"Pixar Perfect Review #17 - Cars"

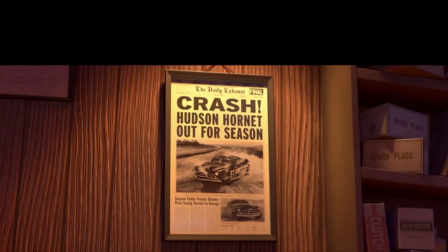I also like the psychological angle that, after suffering such a terrible crash, Doc would take up the field of medicine.
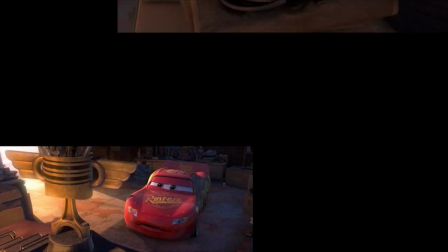It feels like a pretty big coincidence that the Hudson Hornet is hiding out in this random town,
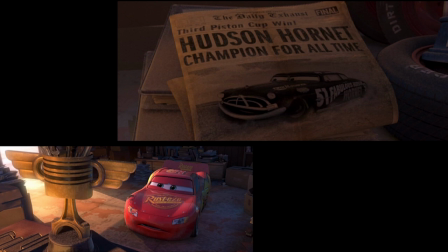but I feel like the story needs someone who can speak from actual experience.
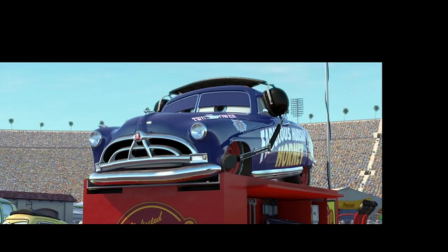He becomes the father figure in the film, teaching McQueen important life lessons and skills he can use in the future. It does feel a little like those sports movies sometimes, though, where the hero learns a skill that will obviously be used in the finale.
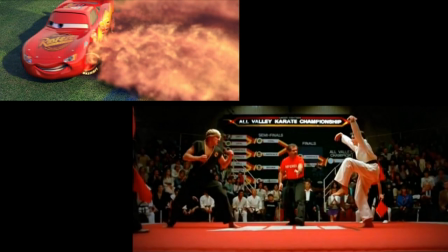The drifting left turn is basically Lightning McQueen's crane kick. I feel like the backwards driving thing is handled better overall since it doubles as a joke.
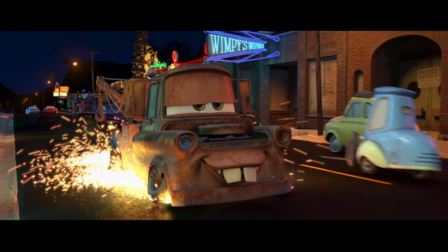Speaking of which, the jokes are pretty solid across the board, although I wouldn't classify it as one of the funniest Pixars. Mater brings a lot of the fun, such as in the aforementioned tractor tipping scene, and various other town residents contribute as well.
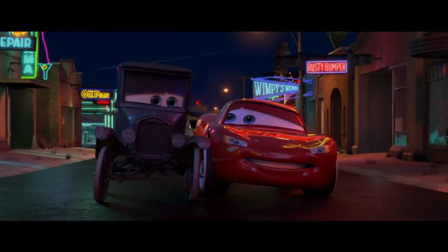A lot of them are pretty one-dimensional, but the shtick they have generally work.
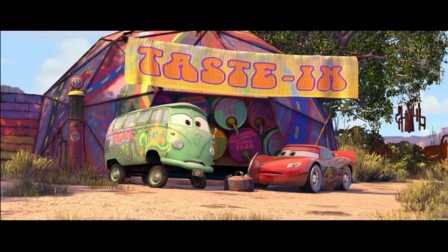We've got lowrider jokes, hippie drug jokes, Italian jokes, military jokes, etc., etc.
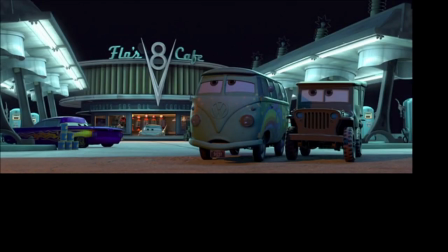The car selection designs are all hilarious and perfect.
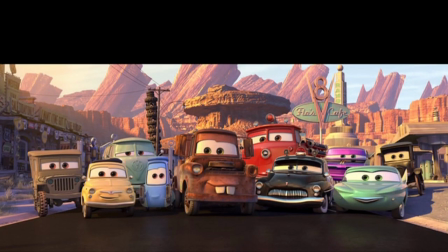Yeah, they're all caricatures when it comes down to it, but as a Greek chorus, they do the job well enough.
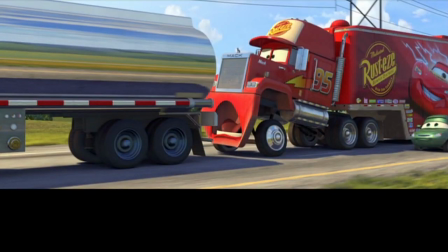The tone of Cars is kind of a surprising one in general, because they ended up putting together a very down-to-earth and easygoing film.
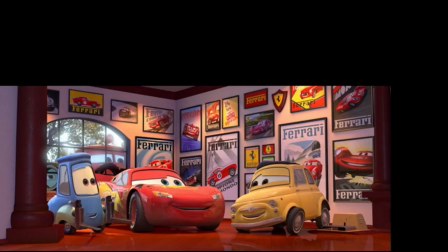When you look at the design of the characters, you expect something a little wackier and fast-paced than this.
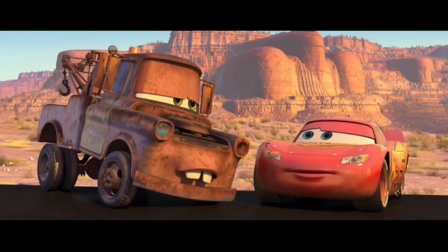Maybe this is an unfair observation on my part, but I feel like their designs are inherently goofy with those big old windshield eyes. It clashes a bit with the more serious tone.
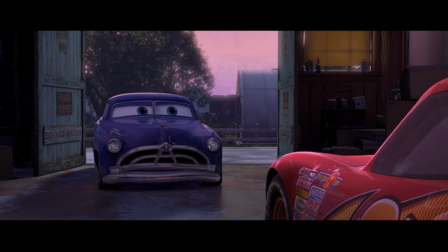I feel like it's hard to act out dramatic scenes when all the actors are wearing clown makeup. I
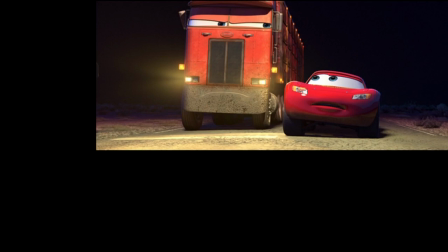read a psychological study about how humans more easily empathize with things that have faces, and I wonder if that's affecting me here.
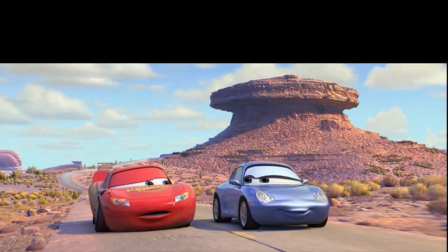Yeah, the characters in Cars have faces, but they're untraditional ones, with the mouths at the end of their hoods.
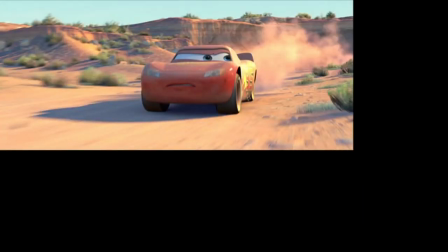A lot of the character acting has to be done through the eyes, which isn't horrible, I guess,
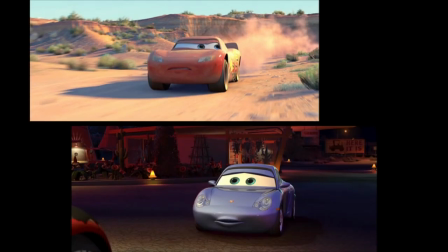since the eyes are the windows to the soul and all, but it gives the animators a smaller set of expressions they can play with.
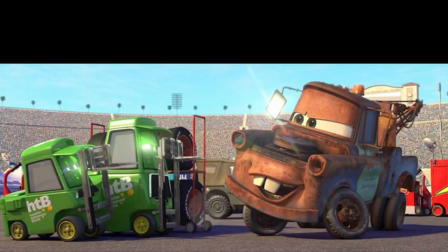Mater is the best animated character in this, since his design with his teeth and giant eyes and toe hook give them a lot to play with.
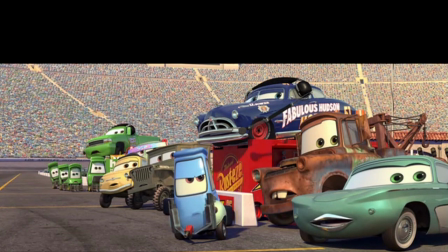I imagine it was an unusually huge challenge for the character animators to make all the expressions feel unique and emotive.
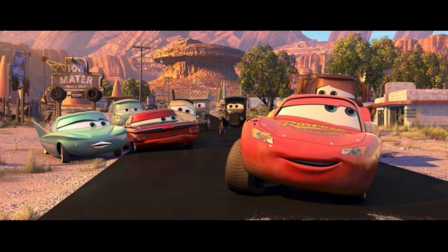In general, I feel like the designs are better suited to a strict comedy overall.
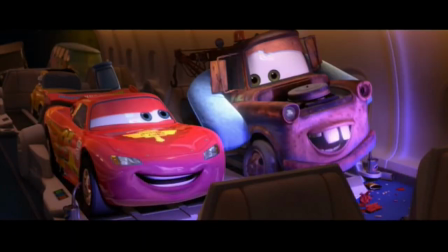The direction they took for Cars 2, which is much more comedy-focused, makes a lot of sense to me.
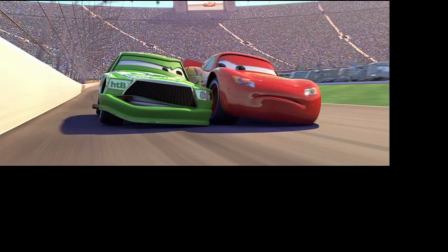Getting back to the story again, the final race ends up being an exciting one, despite all my grumblings about predictability.
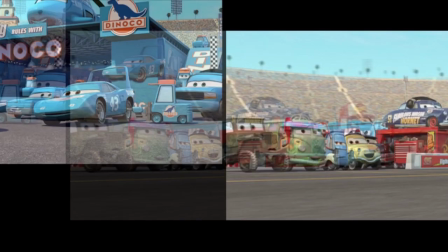All the major themes show up in the end. Lightning McQueen has a new pit crew comprised of his new friends.
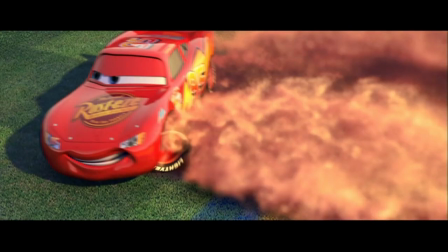He opts for the tire change. He drives backwards. He does the skidding left turn. The villain continues to drive dirty. And in the end, Lightning McQueen understands that fame is fleeting and winning is not everything.
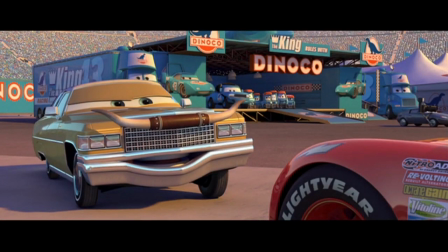He ends up rejecting Dinoco's offer and sticks by the people who believed in him.
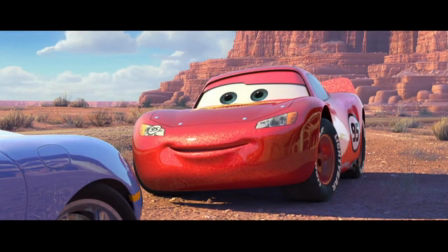Lightning McQueen sets up his headquarters in Radiator Springs, helping bring in new traffic to the community.
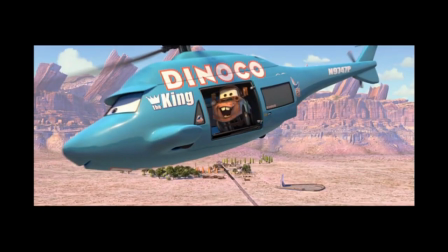Also, Mater gets to ride in a helicopter. Hoorays all around.
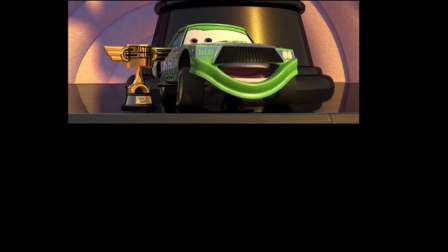As inevitable as some of this might seem, even I have to admit there is probably no other way this movie could have ended.
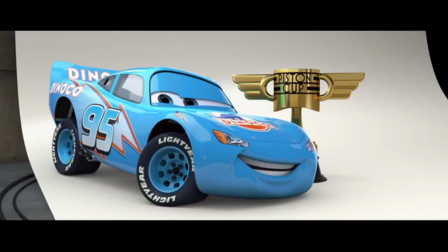A character so obsessed with success and prestige at the beginning can't win the big race in the end.
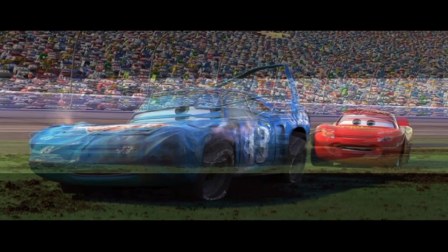They just can't. The redemption arc has to be about something bigger.
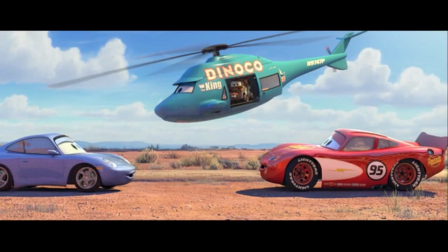Pixar ended up putting together a good, solid ending to the story engine they had built.
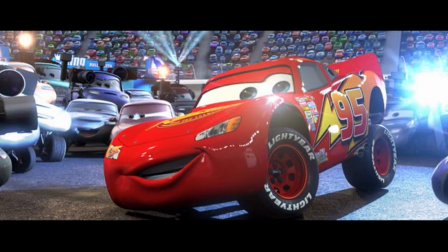Overall, Cars takes a fairly traditional story concept and executes it in a very thoughtful way.
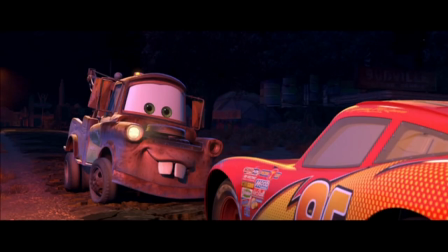I think thoughtful is the word I would use to describe this film as a whole.
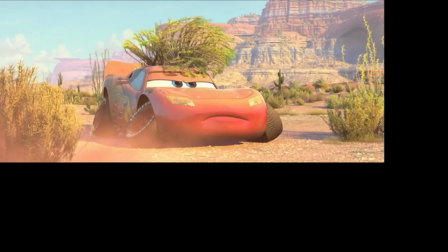I don't necessarily want to suggest that because the core story type is traditional, that it inherently makes it inferior to others.
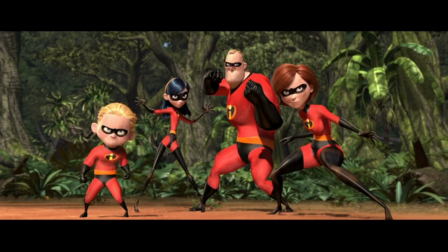I mean, a lot of other Pixar's movies also are takeoffs on familiar ideas. A Bug's Life is basically a western.
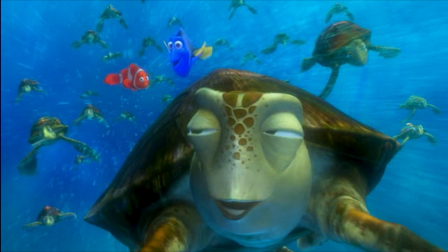Finding Nemo turns into a road trip movie. Brave is about a rebellious member of royalty.
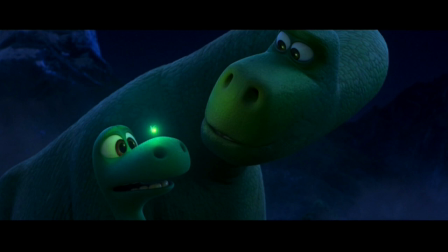The Good Dinosaur is a coming-of-age story. You could knock almost every Pixar movie if you wanted to look at it that way.